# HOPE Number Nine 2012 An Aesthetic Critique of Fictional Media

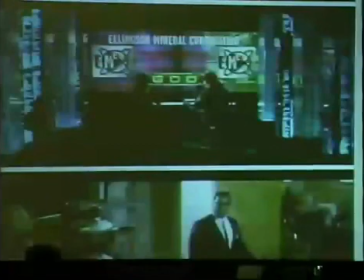So that's why this is there, just as for the narrative, decorative point of view of look at how cool Penn Jillette is being the sysadmin.
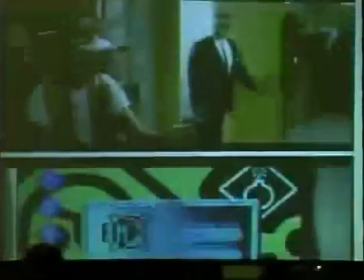Yeah. So in that vein, we have the antagonist of the film using some sort of personal virtual reality system,
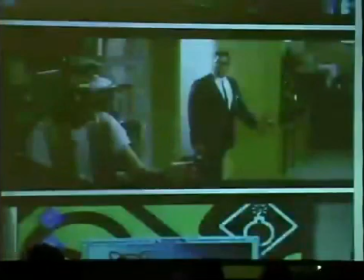which maybe you would play at Dave & Buster's at that point, but it wasn't really a practical technology people were using.
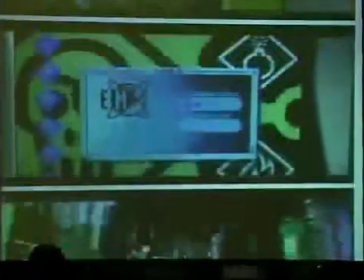And it's kind of when you see this screen, this was a login screen of one of the hackers in the movie.
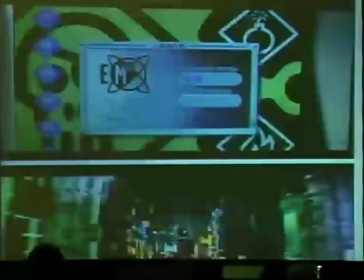I want to make the point that there's something very special about the graphic design of media, because it can be whatever you want. So if someone is to look at the screen and say, oh, well, that's not very realistic, it's really a matter of taste of the personal user. So if they want to put something that has skulls and bombs on it, you can put that in your interface.
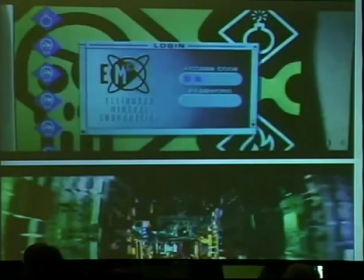You can use screen caps from something from the 90s and it would still work functionally.
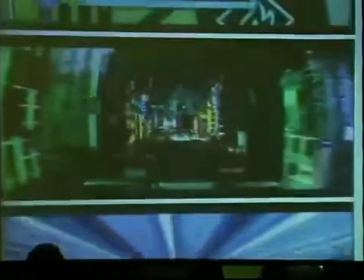It's very much a matter of taste, and it makes things happen very quickly.
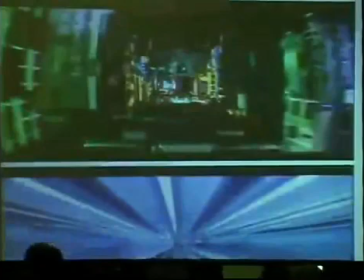This is another telling element from this time. They basically just sort of glued together circuit boards, and this was supposed to demonstrate like going into cyberspace. And so one thing that is very common in science fiction movies is this tendency
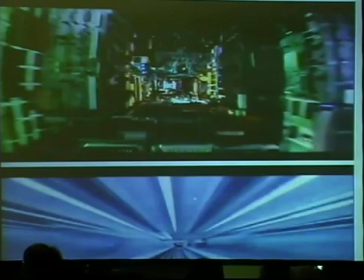to really celebrate the aesthetic of circuit boards and monochromatic text screens. And you'll see these things happen over and over again. There's like maybe a series of 10 kind of tropes that every film uses to different degrees and makes small tweaks.
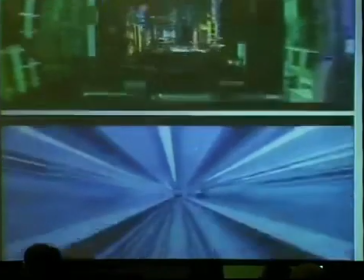This image too,
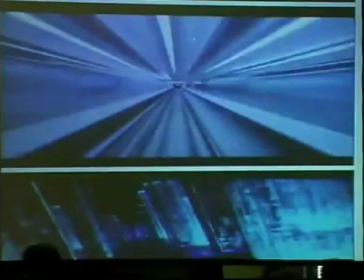of this sort of zooming into cyberspace, is something that maybe first kind of entered consciousness from 2001: A Space Odyssey. And in fact, the designer who put that together also made another film called Brainstorm.
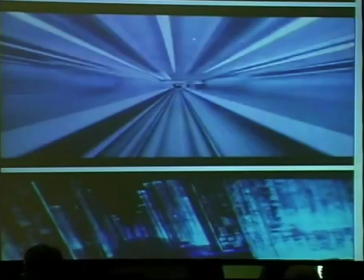And it's sort of a scene that you'll see in almost any science fiction film. When you're entering into the immediate environment, it's sort of like a light warp speed, like in Star Wars.
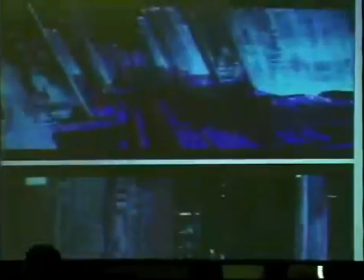And so once again, here's just an element where it's showing, this is a visualization of what a computer might look like, what cyberspace might look like for an audience who really doesn't know what technical specifications something has. And this is interesting too.
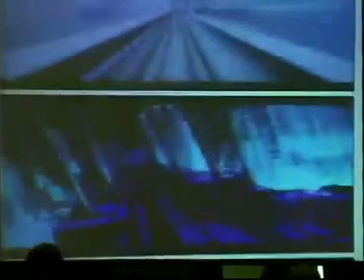You see a figure in this screen, and it's sort of like this is supposed to be the inside of a computer, and this is a user inside of a network, and it's like identical.
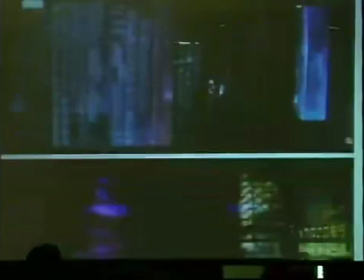That there's a sort of misunderstanding of the way computers work. You wouldn't really want to get information off these cylinders of text.
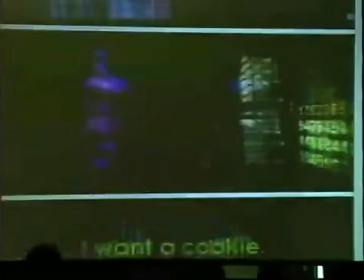The same sort of variations.
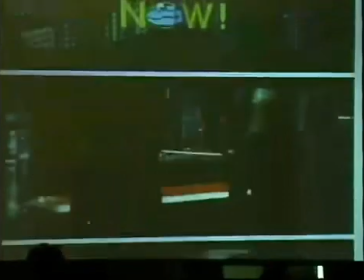And once again, this is just like something narrative to sort of, for an audience who knows nothing and wants to look at something interesting, this is something for them to look at.
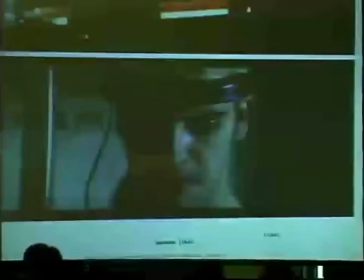And this final image from Hackers in 1995 is sort of interesting because he's using this sort of goggle interface in place of a computer screen. And that is something that we are very interested in nowadays, like that Google Chrome is trying to develop that.
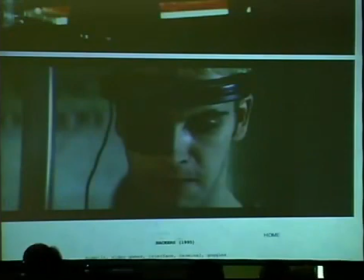And so there's, as you can see, there's elements which are just sort of decorative fancy and very much fashionable of the time, and there are elements that you could see as, well, if someone did have that, how would they use it? And that there's like an idea being suggested.
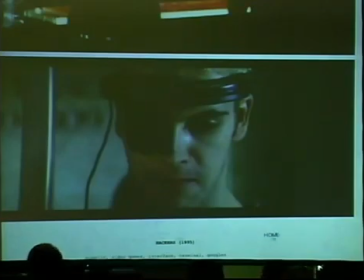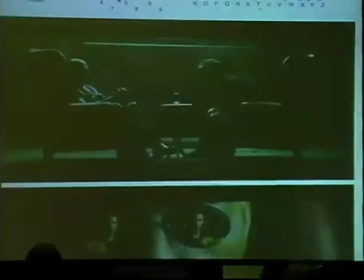So that sort of leads to The Matrix. And I'm going to talk about The Matrix and Johnny Mnemonic at the same time, because it kind of shows a very important kind of transition in audience.
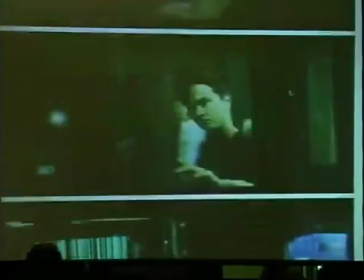So everyone's pretty familiar with The Matrix. It's sort of like a bellwether film.
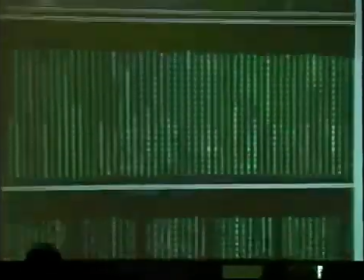And you see this transition of the circuit board imagery to monochromatic screens.
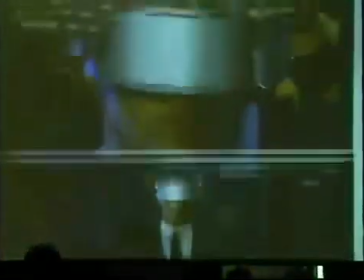And then it's interesting to counterpoint that with Johnny Mnemonic, which was a very similar film in terms of plot.
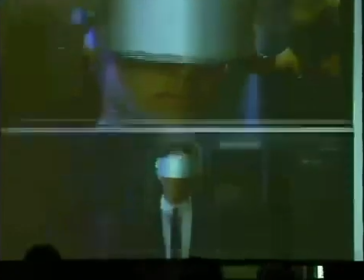And it even had the same protagonist. You had Keanu Reeves playing this sort of special hacker that sort of invaded cyberspace and manipulated it.
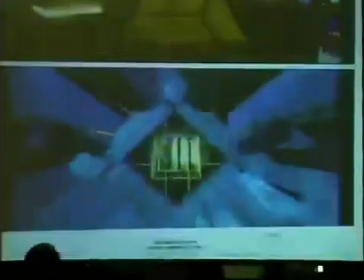But the point I want to make is that these images from Johnny Mnemonic show a